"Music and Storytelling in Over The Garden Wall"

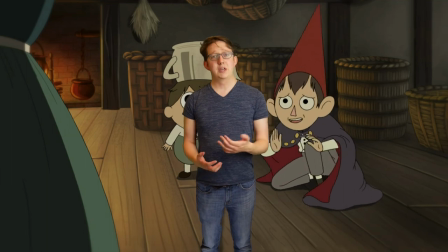249s
What's more is, given the nature of the unknown, you know, how,
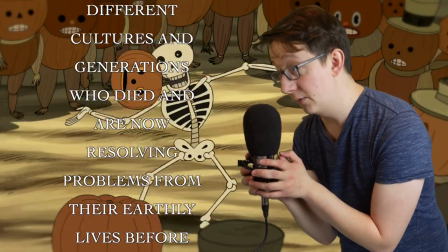254s
all of its inhabitants are likely people from different cultures and generations who died and are now resolving problems from their early lives before passing to the afterlife in a Dante's Inferno-esque purgatory.
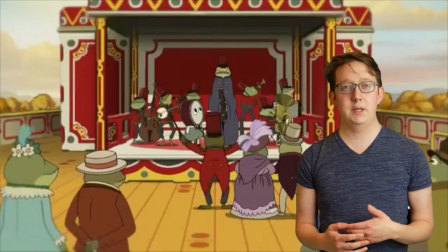267s
Each episode takes on a distinct cultural or generational theme that can be hard to combine into a serial story structure while maintaining an immersive level of continuity.
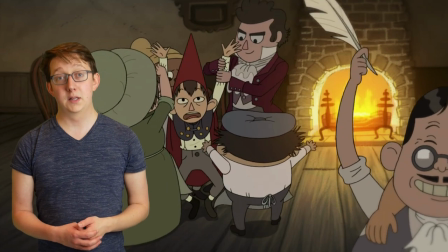276s
In other words, if you're going to go from a colonial-era New England tavern to a
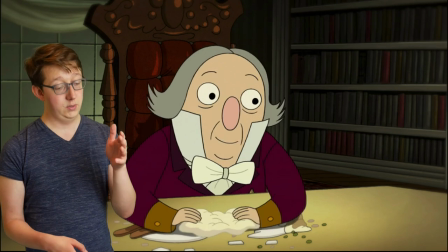280s
Victorian-era mansion in Europe to a southern Mississippi riverboat in successive episodes,
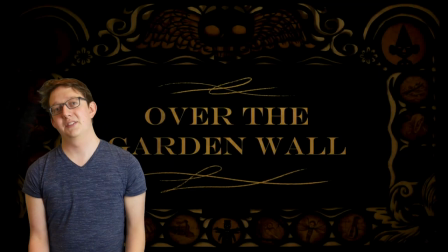285s
you're going to need some pristine unifying elements. Over the Garden Wall excels on this front, with subtle title screen changes, tableaus reflecting the changes in weather,
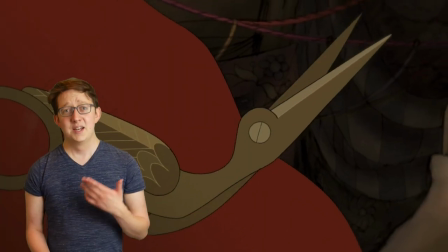294s
frequent callbacks to previous themes and references, believable motivations for Wirt and Greg at each stop of their journey,
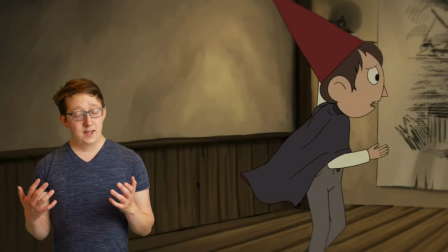301s
and of course, the music.
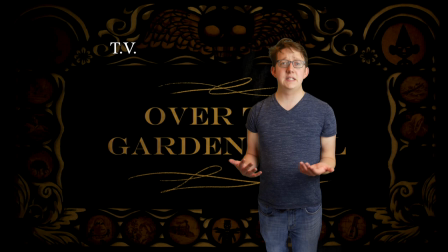306s
Most theatrical mediums, be they TV, movies, live theater, video games, etc.
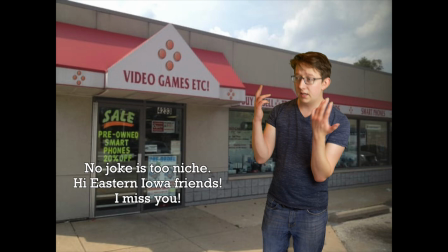312s Just a game. I don't think so!
Contain two types of music.
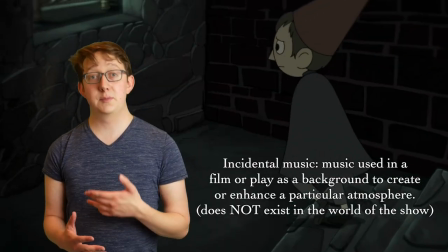318s
Diegetic music and incidental music. Incidental music describes the music that the audience can hear, but that doesn't exist within the world of the show.
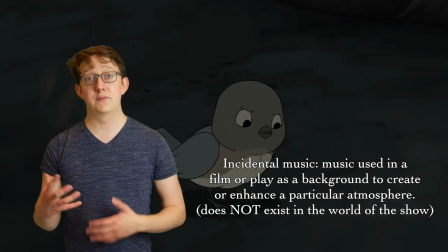325s
This music serves to draw attention, influence emotion, and provide information to the viewer while the characters in the show go about the action of the plot.
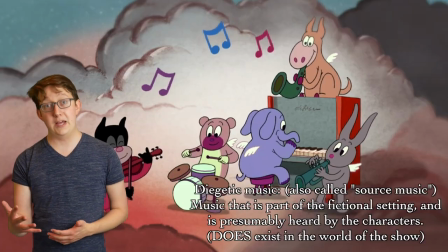334s
Diegetic music does exist in the world of the show, whether it's performed or imagined by a character, or is played from a prop like a tape player or a Victrola.
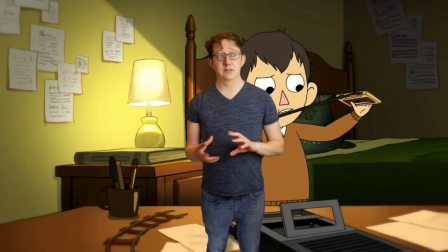343s
In Over the Garden Wall, the diegetic music is all over the place as far as genre is concerned.
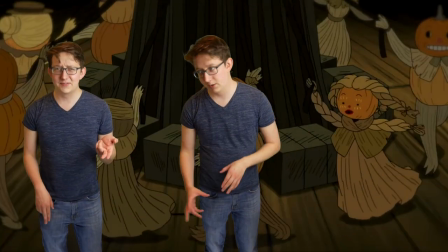347s
We're talking Fossa Law singing in Pottsfield, early musical theater at the schoolhouse,
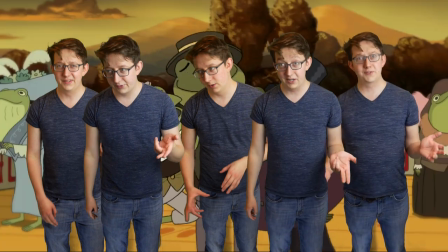353s
Tin Pan Alley song in the Dark Lantern Tavern, New Orleans Riverboat Jazz in Frogleg, Golden Age musical theater, Ragtime, British glam rock.
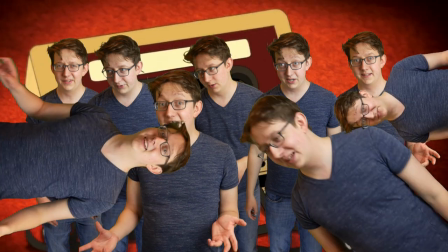360s
This clip is just here for Phil. Latin chant.
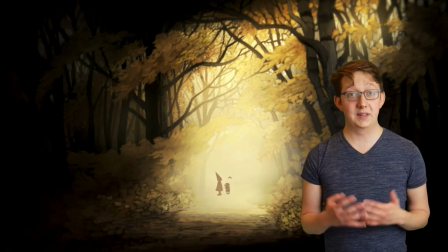362s
But they all fit together thanks to their interactions with the incidental music and with their relationship with the narrative structure, which is teeming with foreshadowing and callback. When the show begins, we're greeted by a frog playing the piano.
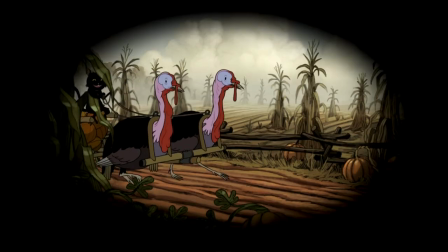374s
We are then treated to a montage, which we realize at least by its reprise at the end of the series that this was an introduction to each of the show's chapters.
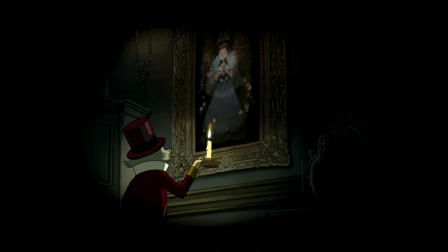382s
The song and montage establish from the outset that we will be in a dreamlike world with a variety of different characters,
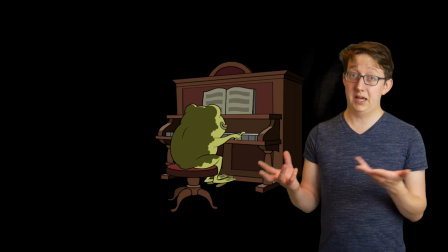388s
some of whom, like this frog, will sing songs.
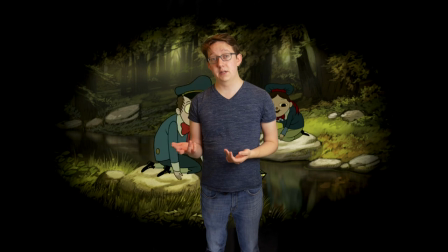392s
In the following episodes, the primary melody from this song is transformed into a prelude, an example of incidental music.
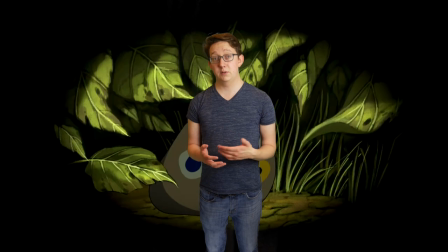398s
This prelude becomes part of a consistent unifying presence at the beginning of each episode.
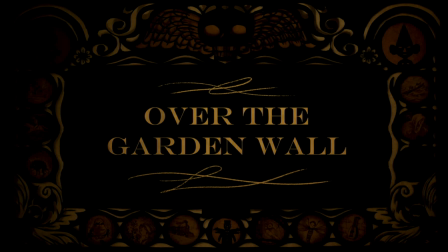403s
The prelude begins, the opening title card is displayed, one of the images from the frame is removed to be placed alongside the chapter title, the prelude fades out, and a beat of silence prepares us for a visual and musical introduction to the part of this world we are occupying for the next 11 minutes.
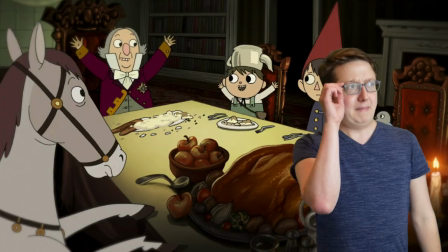425s
Oh hey, we're wandering along the countryside. Oh my, we're in a fancy mansion with John Cleese.
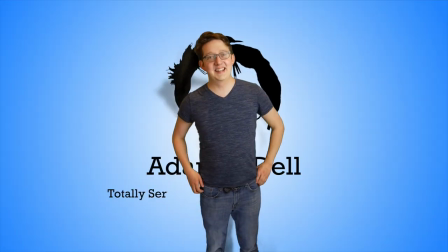432s
Oh hey, we're in the video essay that I'm still filming. So meta.
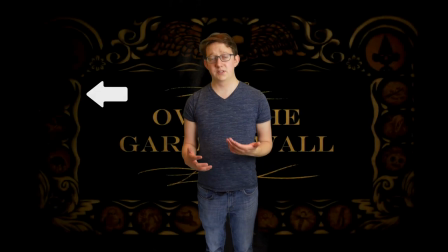437s
Consistent tempo in the opening moments of each installment is a tried and true device in episodic television. But the changing title cards in Over the Garden Wall clue us in that these episodes are not solely meant to stand on their own. They're each part of a tightly knit story, one woven together in part by the show's songs.
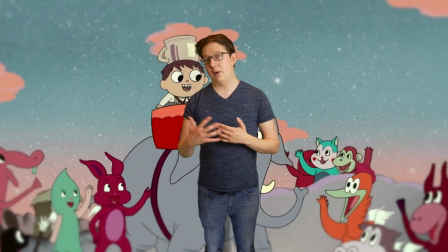455s
While the show's diegetic music comes from a wide variety of genres, it doesn't outright rely on the incidental music to bring it together because it has unifying elements of its own.
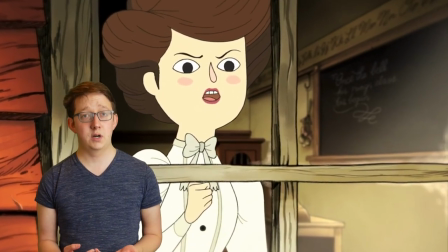464s
For the most part, the songs sung by the characters in the show are harmonically simple, using primarily, if not only, 1 chords, 4 chords, and 5 chords, and they come in simple forms, like strophic form, binary form, rounded binary form, and ternary form, usually grouped into 4 lines of 4 measures each.
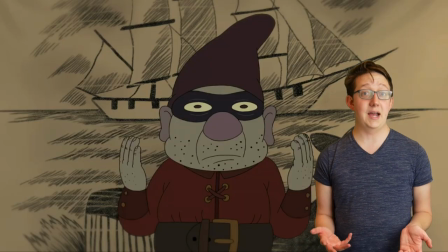482s
This approach to harmony and form is common practice in many early European American folk traditions,
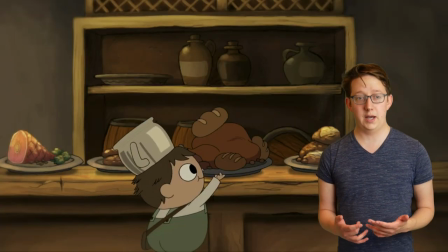487s
but it's important to note that variations to these forms are not uncommon either. But let's put a pin in that.
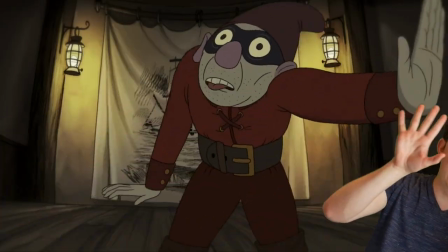494s
Foreshadowing.
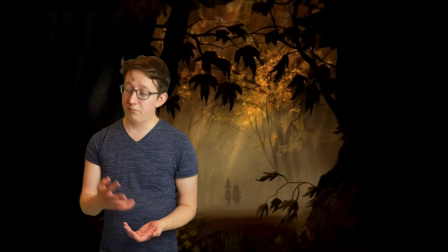495s
As we track Wirtz and Greg's transformation from naivete to maturite,
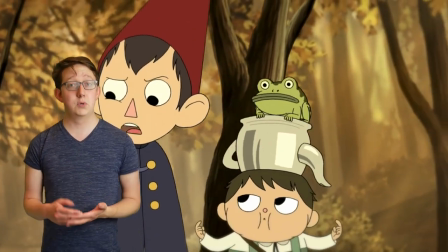501s
the songs track this story by commenting on the narrative, mood, and themes of the story in a structure similar to the song cycle. And with that, we're gonna have to talk about some dead German guys. Time to talk about dead German guys! Song cycles are groups of individually complete songs that are written to be performed in a sequence. While the song cycle structure has since found its way into musical theater and arguably into commercial music, it primarily grew out of the German Romantic tradition, where songs are called Lieder. Lieder were typically songs written for solo voice with piano accompaniment, and were settings of German poetry centered on romantic love, pastoral themes, or the cycle of life.
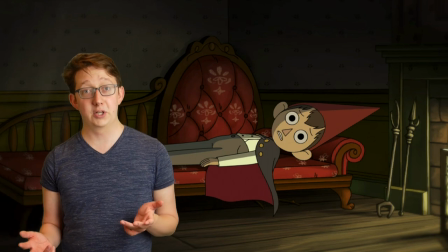542s
And hopefully it's clear why that ties in with Over the Garden Wall, because I'm going on a lot of tangents today. While there's some argument about the definition of song cycle, and as a result what the first song cycle actually is, generally that title is awarded to this guy named Ludwig von Beethoven, who wrote An die Ferne geliebt. Song cycles were further popularized by later German Romantic composers, most notably by Schumann and Schubert. And to clarify, there's actually 2 Schumanns. There's the Schumann that never wrote a bad song, and there's the Schumann who wrote a couple of clunkers, but who also wrote an absolute masterpiece of the song cycle genre called Dichterliebe in 1840. Franz Schubert also wrote some fantastic song cycles, and arguably his best is his setting of Die Schönemüllerin in 1823. But we'll get to that. Foreshadowing. Song cycles, as opposed to other forms of theatrical performance, aren't expected to follow traditional storytelling structures. One should not expect to see beat-by-beat storytelling in a song cycle the way that they might in opera or musical theater. In typical song cycle structure, each song serves to enlighten the audience about the mental state of the protagonist, the world in which they inhabit, or the symbols which serve to heighten the central theme of the cycle. In other words, song cycles tell stories through long-form and episodic story structures, just like Over the Garden Wall.
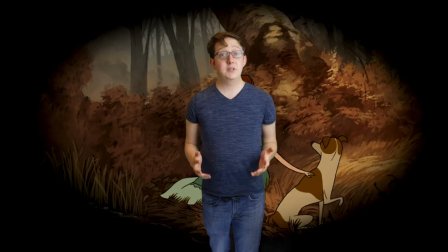623s
Boom! Segway! The music in Over the Garden Wall mirrors the conventions of Lieder in a number of ways.
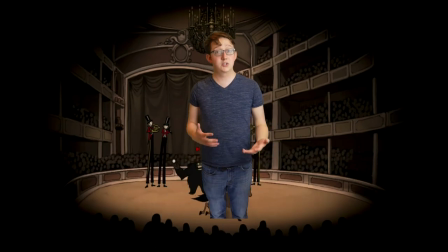629s
Just like the masterworks of the song cycle genre, the songs in the show are typically performed by one singer with piano accompaniment.
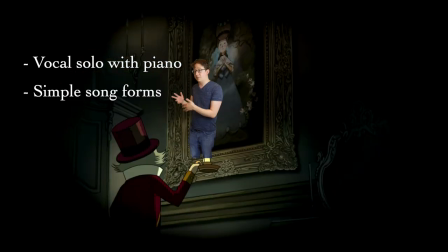635s
They're written in simple forms, like strophic or binary form.
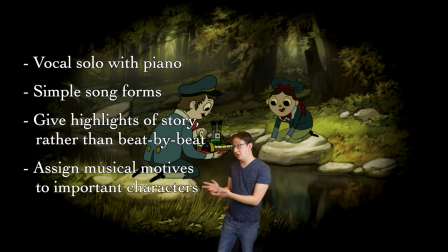638s
They highlight key elements of the narrative, and they serve to assign musical motives to characters and symbols in the story that can be recalled throughout the work.
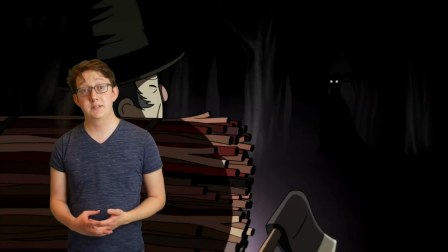646s
Perhaps the clearest example of this is the Beast song, Come Wayward Souls,
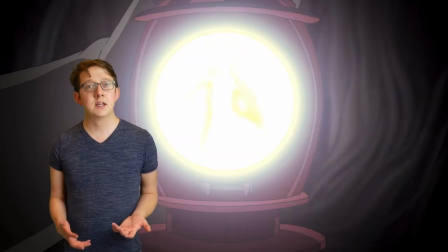650s
which actually sounds a bit like a German lead, and is sung by operatic bass baritone Sam Raimi.
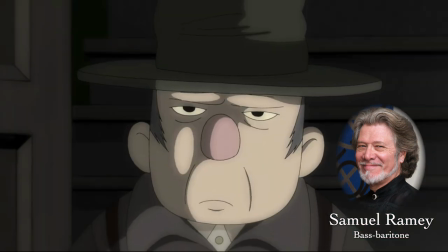656s Come wayward souls and wander through the darkness.
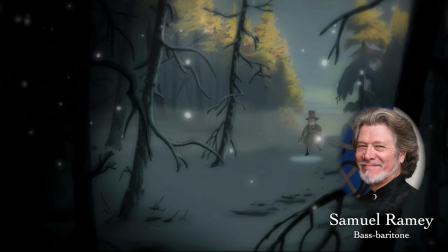664s There is a light for the lost and the
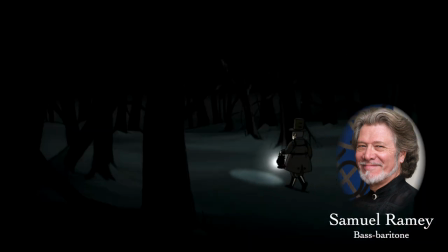672s meek. Sorrow and fear.
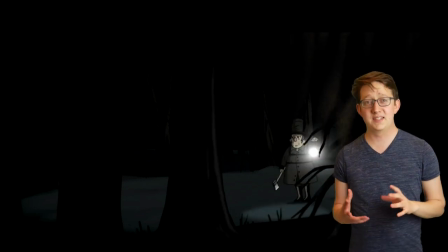677s
This song comes to represent the loss of hope and the Beast's evil intentions to turn children into Edelwood trees.
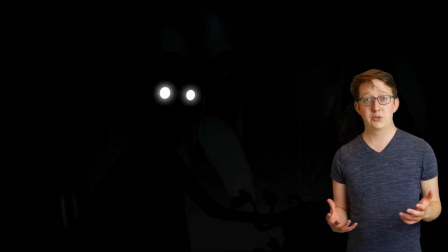683s
With that in mind, the decision to have children sing the B section of this song is super creepy.
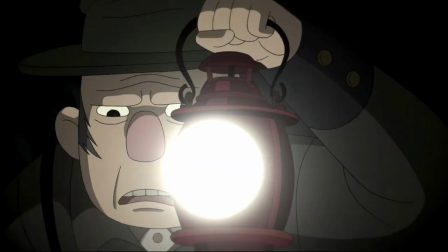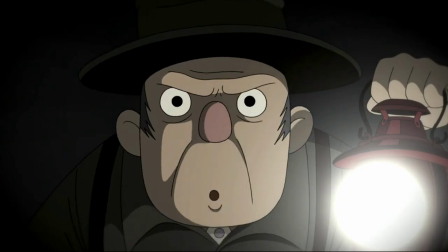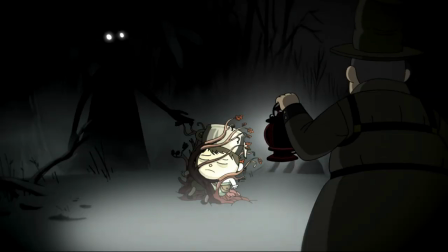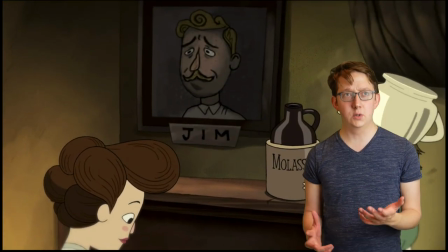706s
Greg's lead, Potatoes and Molasses, though it's a rag rather than a lead,
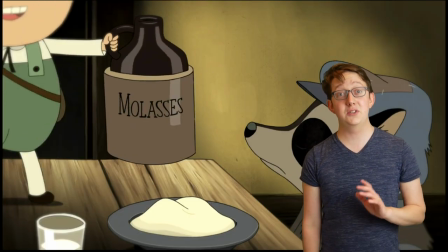711s
comes to highlight his eccentric nature and his penchant for optimism even in the bleakest of circumstances.
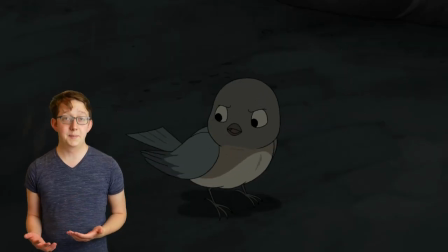716s
The song One as a Bird represents the love of family, specifically Beatrice and her family.
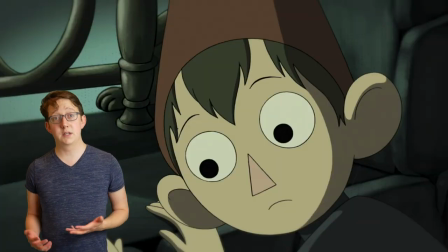722s
While the song is only sung in the 10th and final episode,
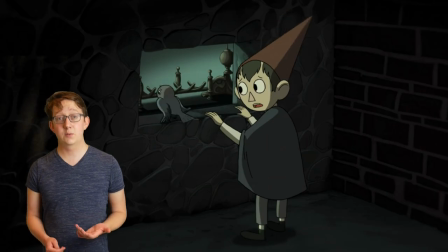725s
careful listeners might hear the song in the incidental music whenever Beatrice talks about her dedication to saving her family.
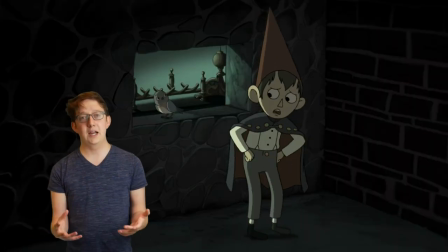731s
And then to round out the main characters, there's Wirt's song.
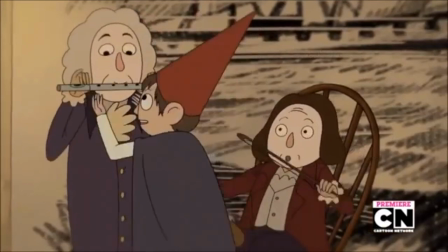734s Can you all give me some directions today so we can be on our
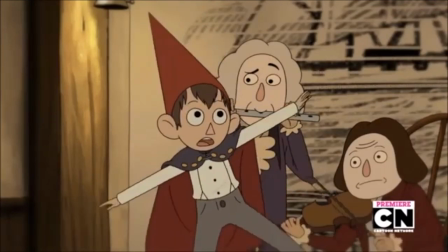743s way?